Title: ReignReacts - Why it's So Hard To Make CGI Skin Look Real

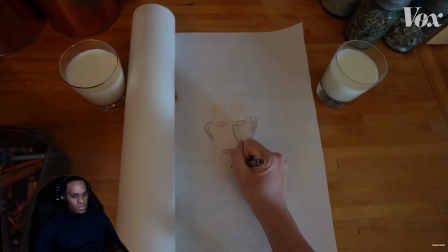[4:08]
Imagine how this little guy is flat, but features or a wrinkle here might change the height of his face.
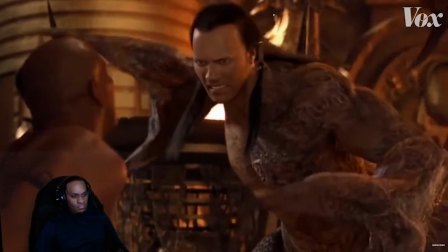[4:15]
Look at all the detail in the Scorpion King's face here versus Imhotep's face in the next shot.
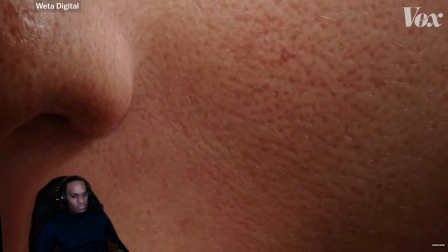[4:22]
That's the detail you can see in the close-ups in Alita. It's way smaller than wrinkles.
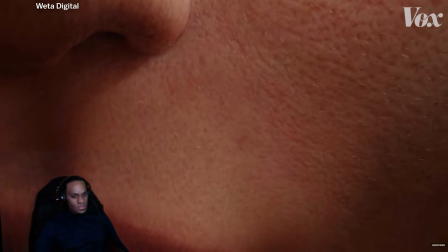[4:27]
We call it microgeometry, even pore level displacement.
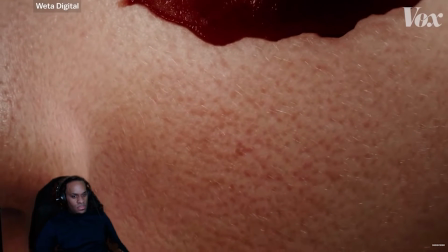[4:31]
That sort of gives you the oiliness, the specular response in your skin, which you can see even just looking at me in the camera here. My forehead is very different to my nose, very different to my cheeks and to my chin. Unfortunately, my forehead's quite shiny. My nose also shiny, but my cheeks less so, and that they're fairly isotropic without direction. I have a very clear flow direction that way. I have a flow direction this way, and I have a sort of reverse flow direction direction around my chin.
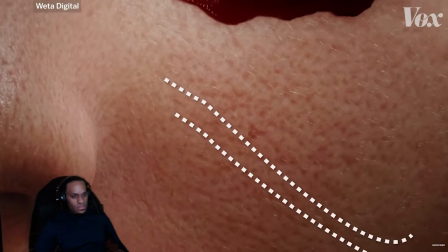[4:57]
So we actually draw curves along these flow lines. Some extreme close-ups.
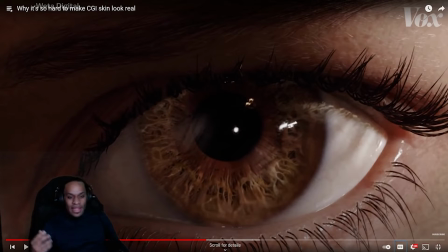[5:03]
We knew that the camera was. Yeah, I know I've been quiet this whole time, but I'm just sitting here like listening. There's not much really for me to say. Like, one thing I'm not gonna do is just talk. Basically fly into Alita's eye.
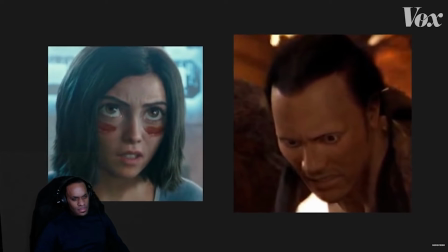[5:15]
But the difference between this face and this one isn't just the skin. It's what happens beneath it. My name is Henrik Van Jensen, and I'm the chief scientist of Luxon, makers of KeyShot, and I specialize in computer graphics in answering the question, why do things look the way they do, and how can you simulate it on a computer?
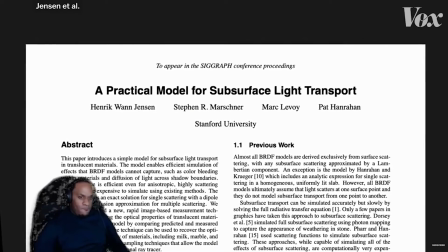[5:37]
See, when we wrote the first paper, as you may have noticed, we did some measurements in it. So we actually went to the local supermarket with a laser pointer, and we were shining on the milk, we were shining on the meat, and actually the guys who had the supermarket. Pause. Wait. Pause. It came to us and said, what are you doing? This is not good.
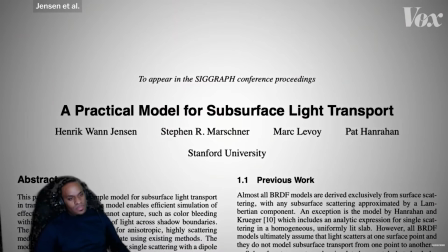[6:01]
The big idea of that breakthrough 2001 paper, work that got the team to the technical Oscars,
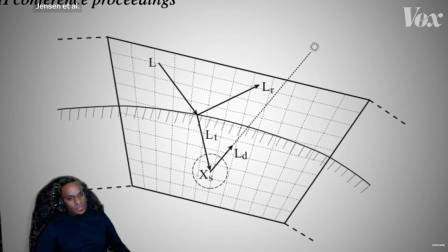[6:07]
was that the way they'd seen light bounce through food was true of almost everything, and if it could be simulated more quickly,
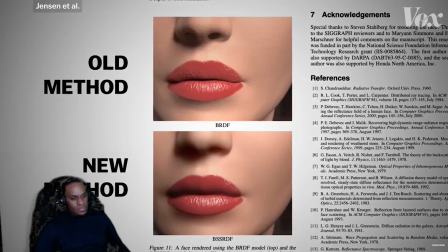[6:15]
that would make all computer graphics look more real, including skin. See how laser bounces off this spoon?
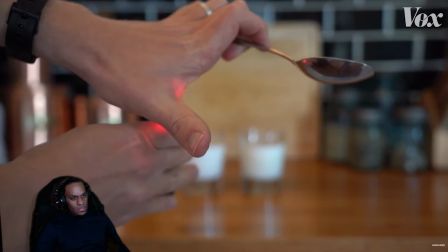[6:23]
But when I put my hand in front of it, the light passes through and even bounces around underneath.
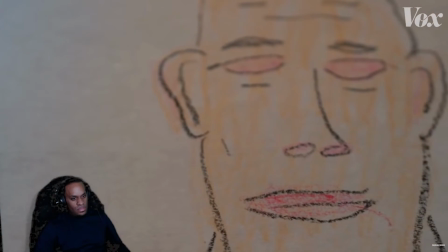[6:29]
This drawing breaks down as an illustration because light passes through and bounces under our skin.
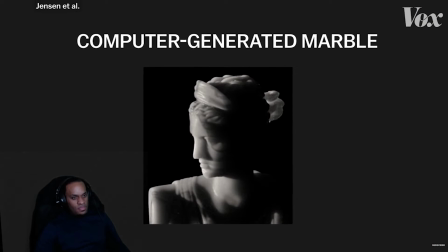[6:36]
Computers could simulate subsurface scattering, like they do with this marble, but they did it by simulating every single bouncing light photon.
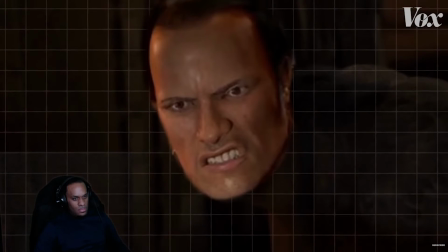[6:46]
That took way too long. So most of the time, computer animation couldn't bother with it.
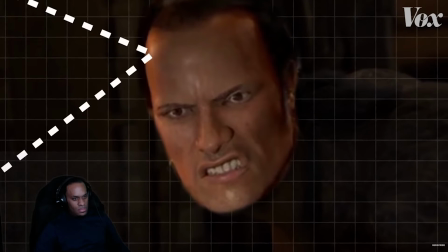[6:51]
It makes the rock look wrong. Light is bouncing off him, not passing through the skin. It affected other shots too. In Shrek, they actually have a cookie guy and some milk.
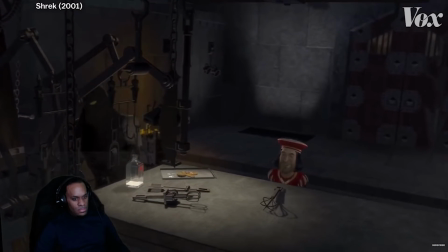[7:02]
And if you ever see that shot, it looks like white paint, which is exactly the example we said.
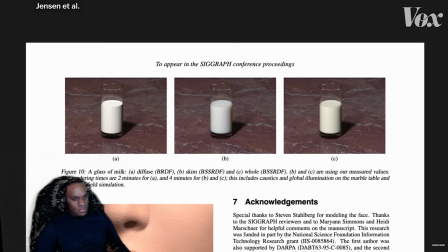[7:07]
If you don't do this properly, it's actually going to look like white paint. Jensen and his colleagues figured out how to simulate subsurface scattering more efficiently.
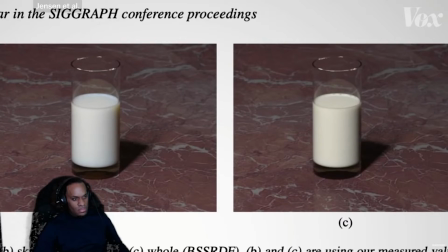[7:15]
That changed animation.
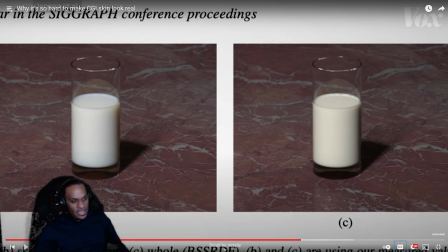[7:17]
Yo, I'm gonna lie, like the diligence that it takes to actually want to, say, let's bounce lights off of produce at the supermarket, or let's look at like basketballs or whatever the hell it is that they were doing.
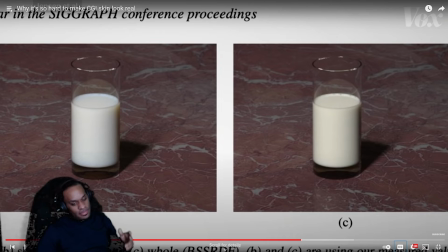[7:36]
Like, the amount of diligence that takes, beyond what I have. I can admit that.
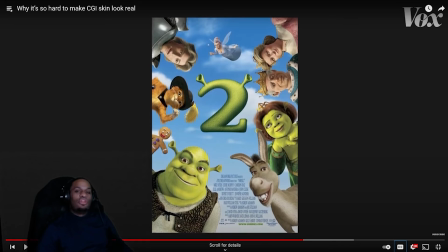[7:41]
Animation. And then in Shrek 2, they now knew about. Want to know something crazy? I never seen Shrek. Never seen Shrek. 1, 2, 3. If there's a 4, never seen 4. Never seen Puss in Boots. Never seen it. Don't want to see it. Maybe I will in the future.
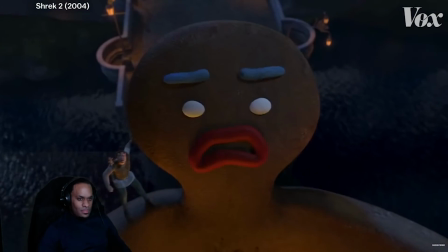[7:59]
About this technology. And then they went all in on the milk. So they had a ton of milk, but they now did the full subsurface scattering in it.
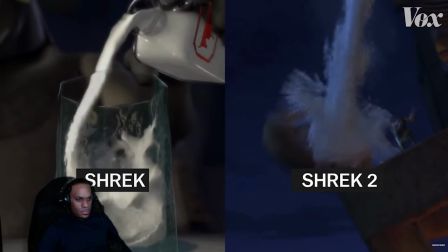[8:07]
So it had a little bit of an impact on that as well.
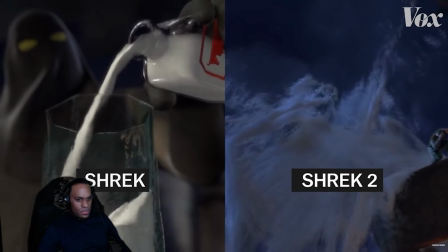[8:10]
But milk, it's funny because I went to talk to Sony, and you never know what people are interested in. But they say, oh, you're the milk guy.